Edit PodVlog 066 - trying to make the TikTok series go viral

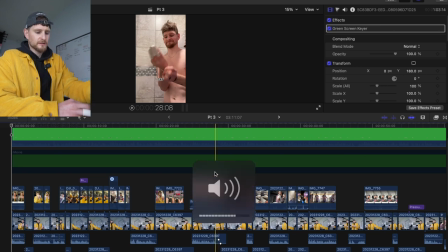Oh, yeah. There was a section in here. Let me add the other mic.
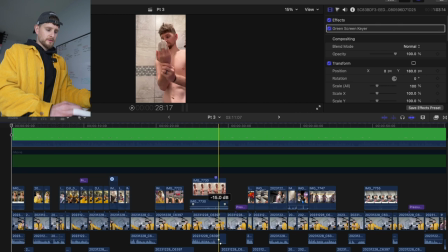Did add... So first of all, this section was, there's another, you know what, let me just, is there a reset button? No. Shoot.
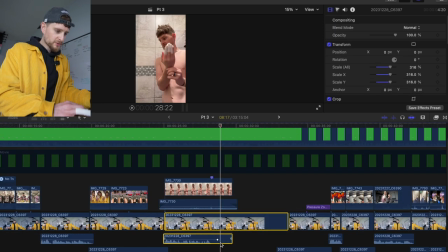Shoot a biscuit. No. Delete keyframe.
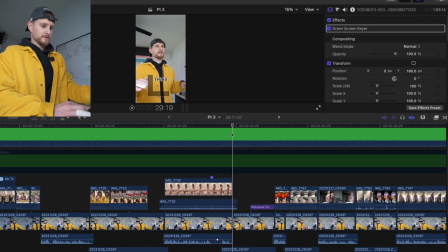I think that's what I had.
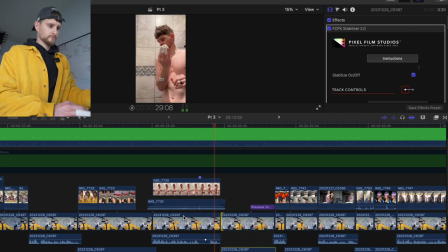And then it was like this, so you might think, oh, like, I don't really see much of a difference. What are you talking about? Fair question.
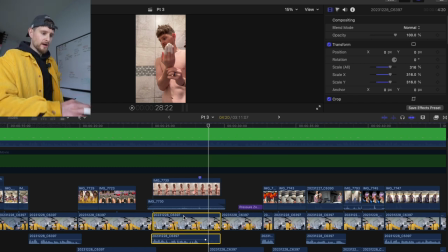I think I took out it ripped because I thought that was obvious watching the video and just wasn't needed. And I quite liked the little bit of silence before or right after the snap.
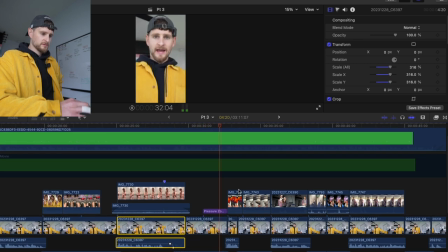one thing it's designed not to do and it done did happen as a youtuber i enjoy spending most oh the text here the youtuber as a youtuber i'm not a youtuber am i but uh
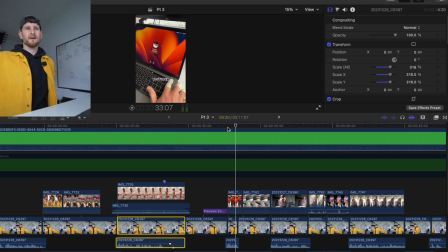i want to drive i guess it's kind of a lie is it what do you really call a youtuber do you have to be successful but i wanted to use this as a little bit of promotion for the youtube channel why not and what better way to do that than to
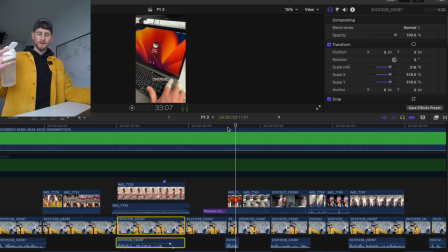tell people you're you're doing it all right we'll see if people check it out and they like it great if they check it out and don't like it that's also fine
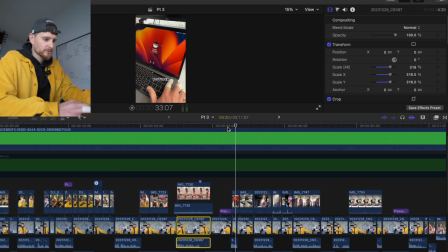uh what else do we have i did
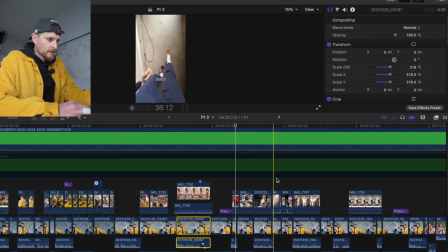after a little bit of debate yesterday i decided i would go and shoot i really did welcome the break to help me a section of me wearing like stupid things to go and get the groceries in
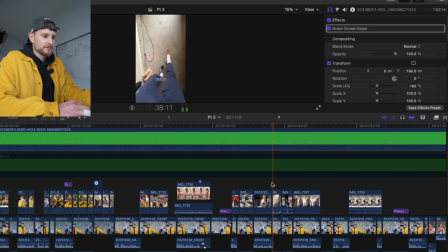was just too good of an opportunity not to do.
So we've got a football boot and my wife's shoe. I don't know if you can see it well enough.
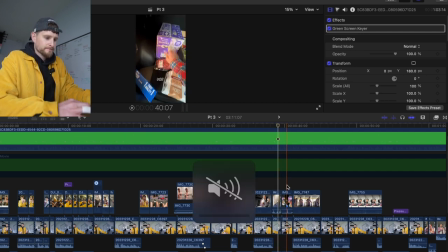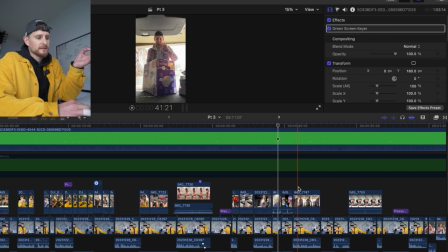It's annoying because at the time my wife had taken a load in already and I could actually carry what was left in both hands. But obviously that's not particularly dramatic.
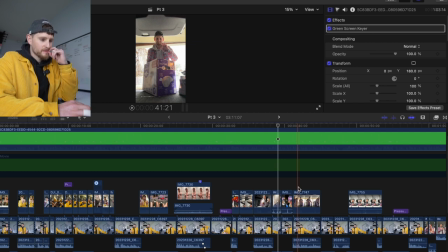this video actually goes on to show that i carry the whole thing but again i had to i really wanted to play into that the meme of uh you have to bring everything all the groceries in anything that's in the car you have to bring inside in one trip i just wanted to
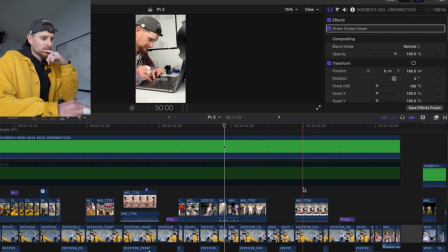play into that any other this shot is actually cropped in a fair bit so this is it
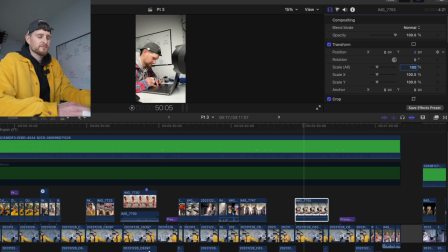normally. And I just felt that it didn't, it wasn't very easily for the viewer to see what was really happening in the shot, which is me using weird fingers. So I thought I wanted to call that out and just crop into that a bit more.
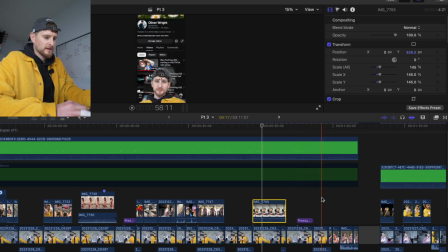I also kind of highlight that a bit again a bit here and then we have another chance to throw in a little tag for the YouTube.
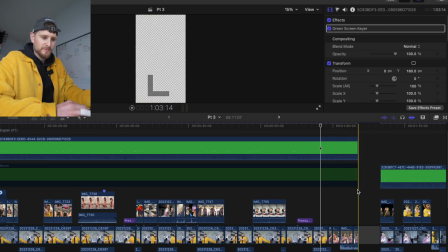We'll see, if this video does well it'll be very interesting to see if people actually go check out the channel. Okay next thing. Let me put this mic away, stop the screen recording.